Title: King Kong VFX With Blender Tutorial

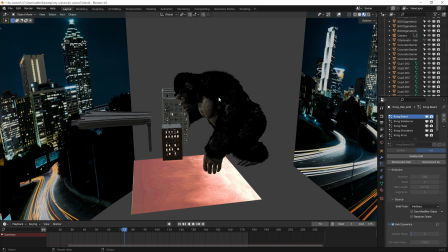So I'll use things to obscure it, like King Kong.
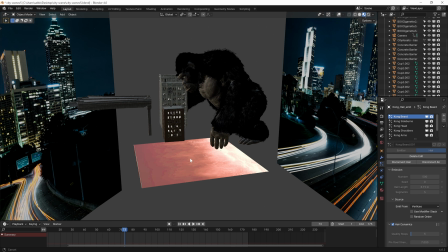Now, one thing that I'd like to touch base on is this floor plane here, which is not actually a floor plane.
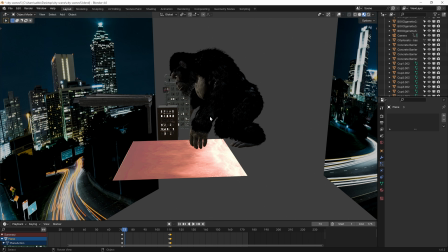So what this is actually an emission object. I had the issue where I wanted to actually light him from beneath. So I kept on using area lights, the sun lamp, a whole bunch of different things. But the problem with that is trying to get an area light or even a point light to interact
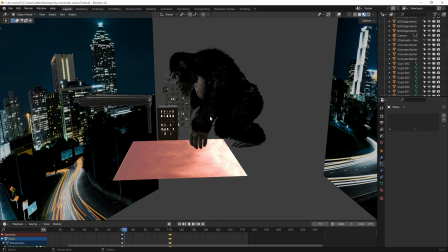with the character properly and give him that kind of flickering sort of light that you'd get from fire. It was not going to work. It didn't look realistic. You can put a noise filter on it or a modifier onto the actual light, but it flickers in a very unnatural sort of way.
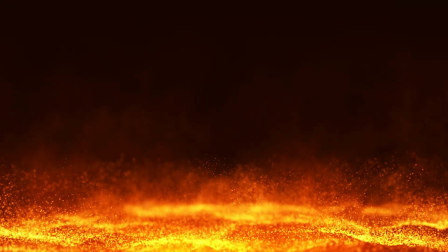So what I did was I downloaded this fire element.
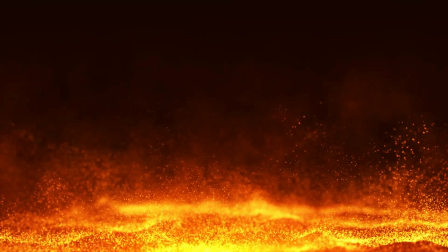As you can see, it's kind of got that ethereal sort of, it moves like it's an actual organic sort of thing.
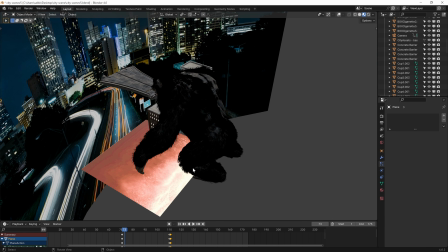And this way I can add it to the actual plane, and it doesn't have to be high resolution.
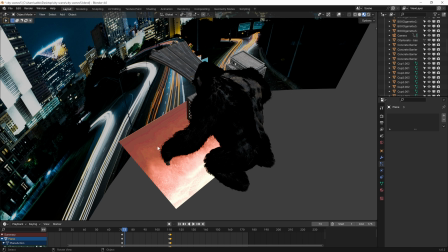As you can see, it looks like crap there, but what it does do is it reflects on the character perfectly.
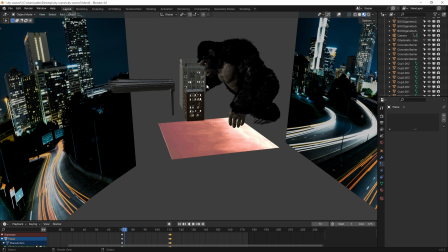So it kind of adds that shimmering sort of fiery look. This is what comes out of Blender.
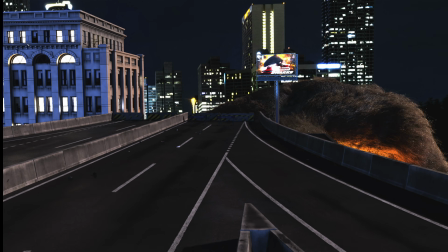And you can tell that it hasn't been denoised yet. There's quite a few fireflies.
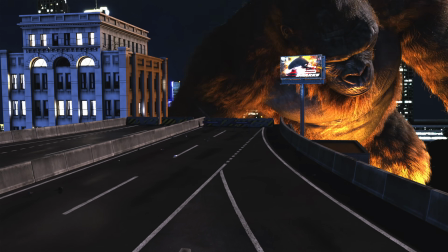And the other thing is, when I added that light panel that I was showing you, it illuminates him perfectly from beneath.
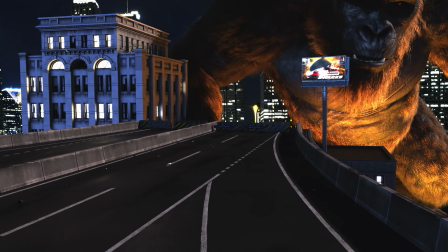You can tell that the actual hair is interacting with the light perfectly.
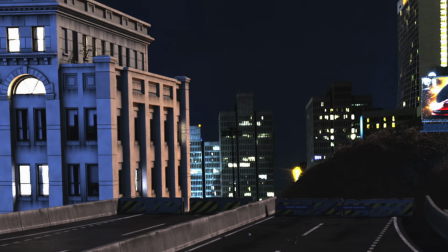But the other thing that is good, when it comes to the shadows here, you'll notice that as soon as he comes out, he's kind of covering the light.
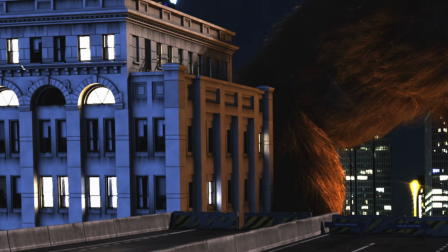So he's kind of hunched over the light. So when he moves back, or when he raises himself, that light then hits on this,
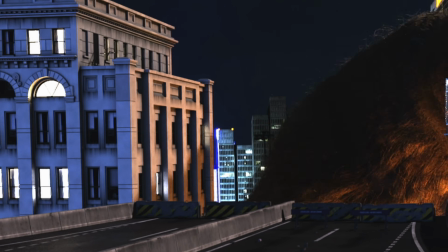and instead of it just being a big shadow, you can see that it kind of goes orangey, so it really interacts with the rest of the scene.
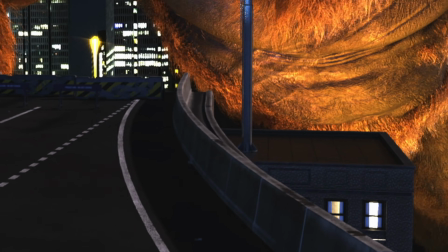It kind of happens here, but not completely, because you'll notice that this rooftop doesn't really take on that spill.
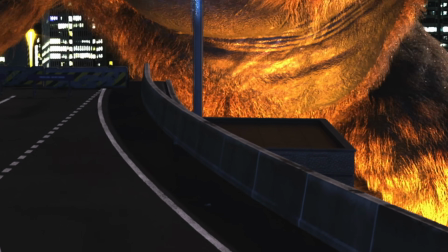I'm not really worried about that though, because once we start adding our fire elements and whatever, that's pretty much just going to be sort of orangey.
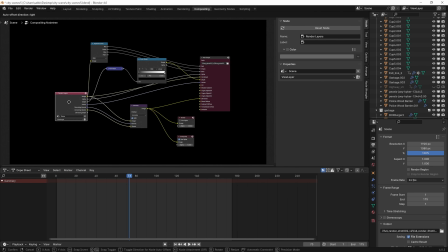And so what we need now is, in our compositor, we need to set it up so it gives us the actual layers that we need. So let's go here to the view layers, and you'll notice that I've got combined the Z. Some people use the mist. I actually prefer to use the Z. I get better results with it.
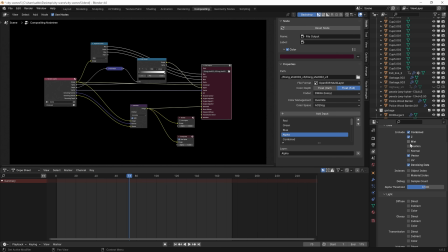I don't know, but the mist is kind of, you can use it I guess, but I don't really like it. You've got the vector. The vector is actually really important because without the vector, you don't have motion blur, and I don't want to actually render it with motion blur. I prefer to add it in afterwards. Sometimes you can do it directly in Blender.
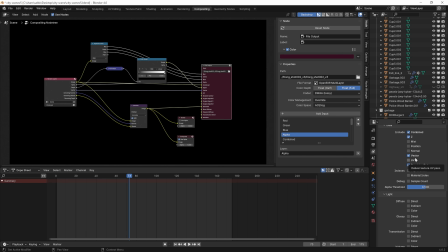It takes a little bit longer, and I don't find that the results really are that much better than added in post than doing them in Blender. I find it it's kind of the same, really. And so we also need denoising data. That one's important because you saw the fireflies, it goes crazy, and you don't want that.
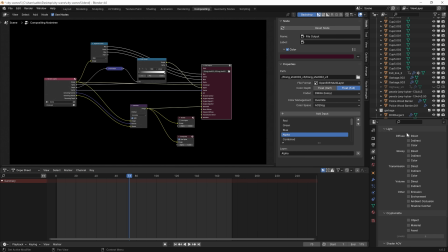There's quite a few options here when it comes to lighting. For instance, you can do emission, ambient occlusion, shadow catches, even crypto mats. I didn't use any of these, even though I had it set up here. To set this up is really easy.
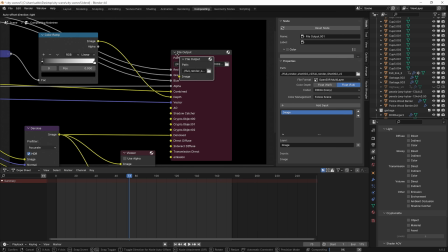All you need to do is add a file output, and you'll see when you first add it, it doesn't have anything at all.
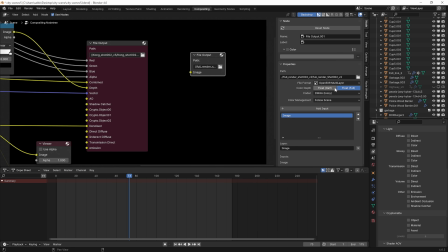All it has is the path, and then you just plug in a picture. But because we're going to do OpenEXR multi-layer, we need quite a few layers. And just go through it, changing the names. So for instance, let's see, we're doing combined. So you can change that to combined. You can put the Z one in there as well.
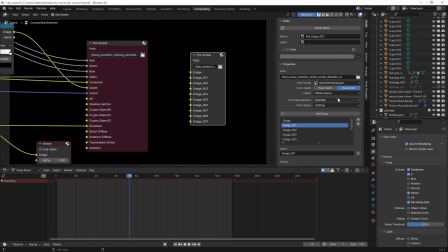You just need to double click on it and just start writing. As for color management, I like to do the override and ACES CG. Okay, and so what you'll need to do is you just need to start plugging them in.
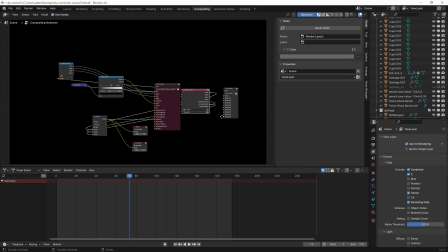So you got the alpha, you got your depth, your vector, denoising. Obviously, I've got quite a few extra ones in here in case I need it.
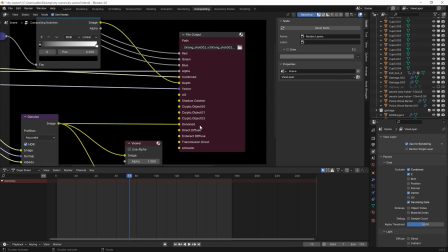So the ambient occlusion, shadow catcher, the cryptos, denoise I do use, and then a couple of other ones including emission.
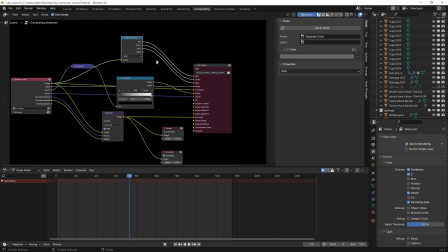And I've also got some other options here, obviously. So I've got the combined, but just in case I needed the separate colors, I've actually separated it with a separate color and then fed it into their own layers.
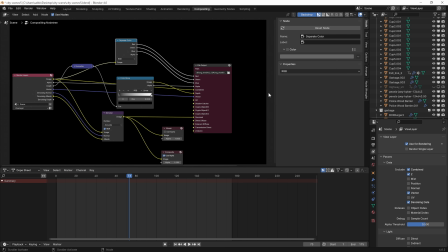You don't need to do that, but sometimes you'll need it if you're trying to do like really good chromatic sort of displacement, and you want like some, like, you know, maybe you want one of the color channels to be slightly bigger to give you that chromatic aberration.
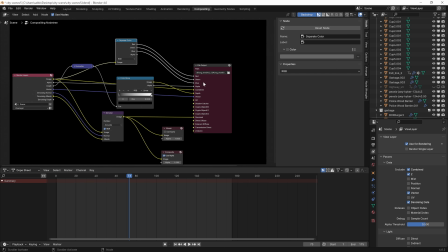And if you don't know what chromatic aberration is, I'll actually show you what that means. If you don't know what chromatic aberration is, the most basic way I can say is when the light comes into your actual lens, it actually splits apart into the 3 different light channels. And if the lens isn't properly calibrated, sometimes the aberration or the split of the colors can be a little bit too much, and you'll start noticing kind of like a color fringing. I'll show you what that means as well.
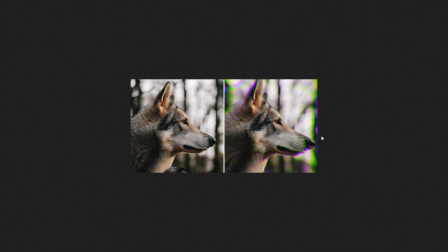This is an extreme case of chromatic aberration, and then that way you get kind of colored fringing.
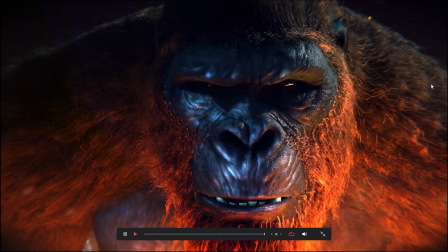And you can probably see it here in the corners, the colors kind of split.
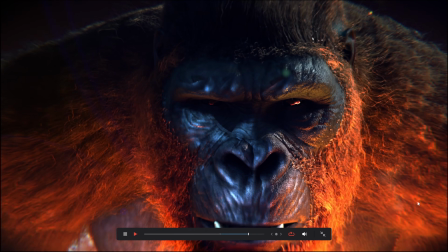So it's kind of like a blurring effect where the colors actually separate.
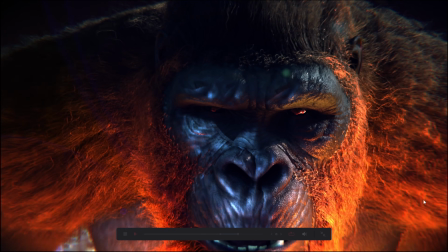Now, you might be wondering, why on earth would I want that?
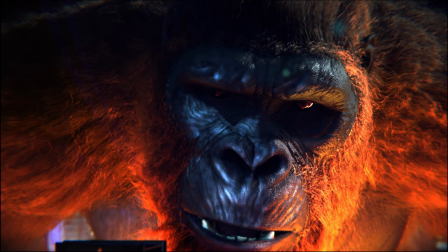Why would I want my image to not be absolutely perfect the way that it renders out of Blender?
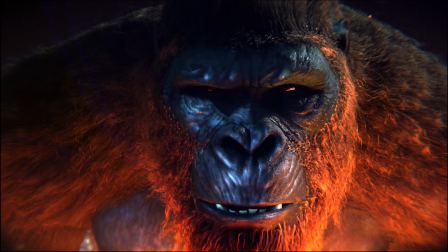And the thing is, if it's too perfect, it looks too plastic, it looks too CGI, and we need to add those imperfections as if it was actually filmed on a set.
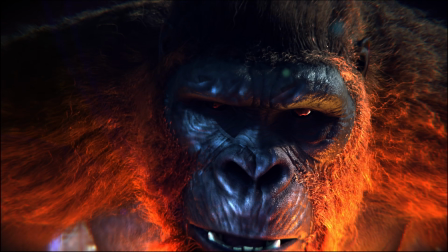And if you're filming it with lenses, you're going to have chromatic aberration. Even the best of lenses tend to have those little quirks.
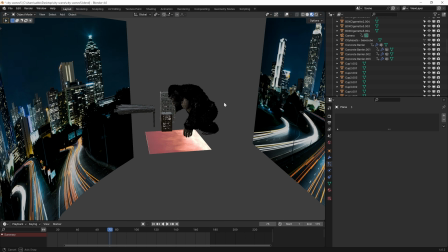One of the things that I didn't actually mention is that these images,
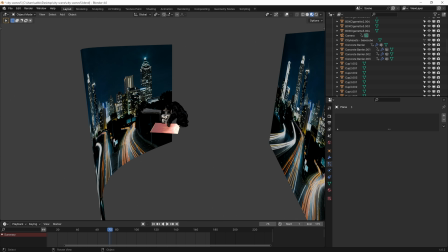or these image planes that I've put back here, are actually set to emit. So if you look here, the base color is actually black, and I've put that actual image into the emission node and set that to 1.
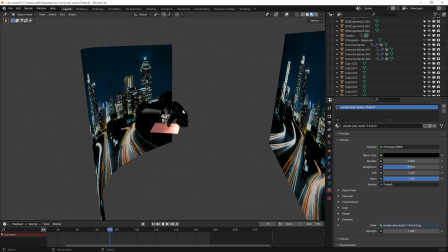And so that way, what will happen is when King Kong's fur actually interacts with this, or even like his fur with this one, he'll grab sort of those colors, and so it'll kind of,
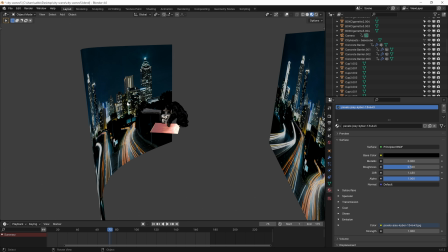in a certain sense, it'll act like a light on his fur, and it'll interact with it a little bit better. So that way it kind of really cements him into the scene, as opposed to it just being all lights around him.
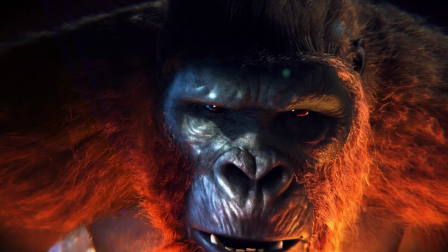I prefer using this method. You could use different lights if, you know, you need certain accents.
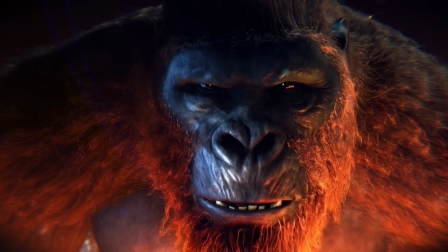For instance, if I really wanted to light up his face, I could have just put a light in front of his face, light up his eyes and whatever.
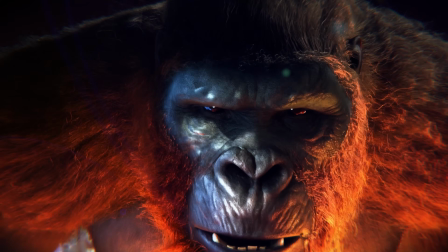But I really wasn't interested in that.
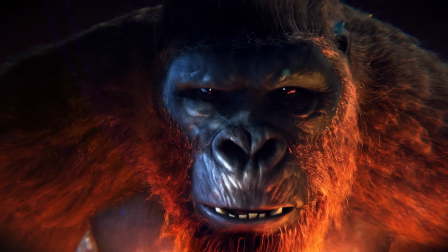I wanted to look really menacing, so having the blacks of his eyes sort of really stand out it was better for what I was going for.
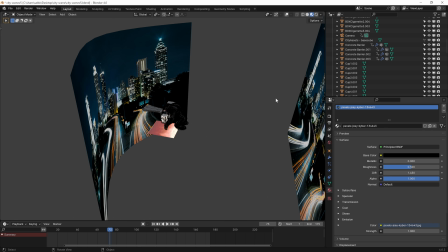I've kind of wrapped them around, and you can actually create a HDRI using HDRI Maker and just use something like that.
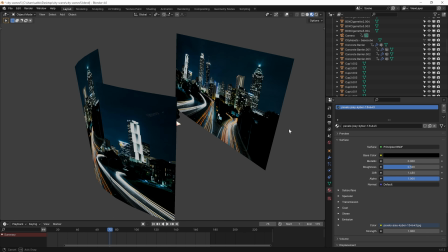But I found that this was better because I was going to use this image as the background anyways, so I figured might as well put the same image back here,
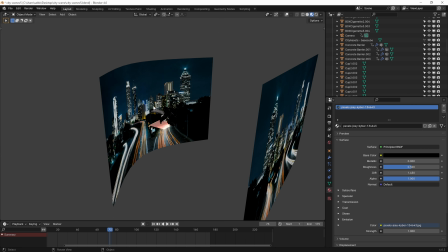and really it's just going to work with reflections. It's not really going to be really highly detailed. It's not going to reflect off the buildings perfectly anyways. And so once you're really done with that,
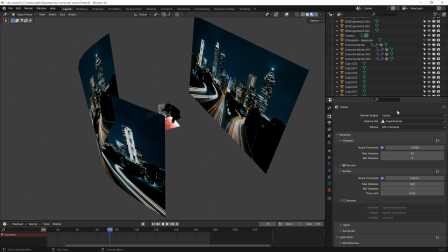here's another thing that I like to do is I'm always using cycles when it comes to something like this. And if you're just playing around, it's not really something serious. Like if it's a movie, you probably don't want to do this.
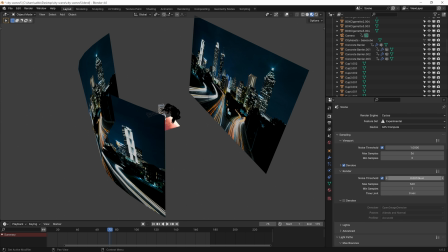You probably want to go a little bit higher. But I go with 360 samples, and the noise threshold, I got to put it at 0.001. And sometimes I'll use the denoise. I don't really like to do it in here. It does save the denoising information anyway, so then that way you can denoise it in post.
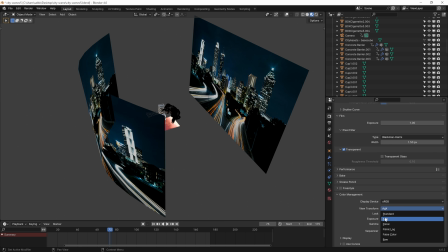And if you come down here to the view transform, make sure to have this at AGX, not standard or filmic. Both of those not what you want.
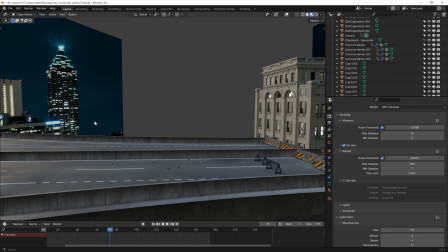Another little thing that I did in order to add a little bit of realism is you'll see that I added a whole bunch of these details.
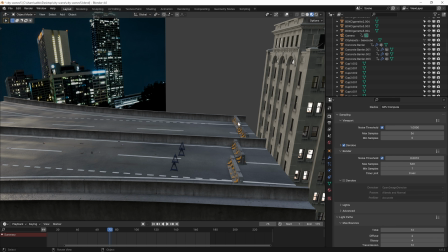Obviously this is not how that would be set up.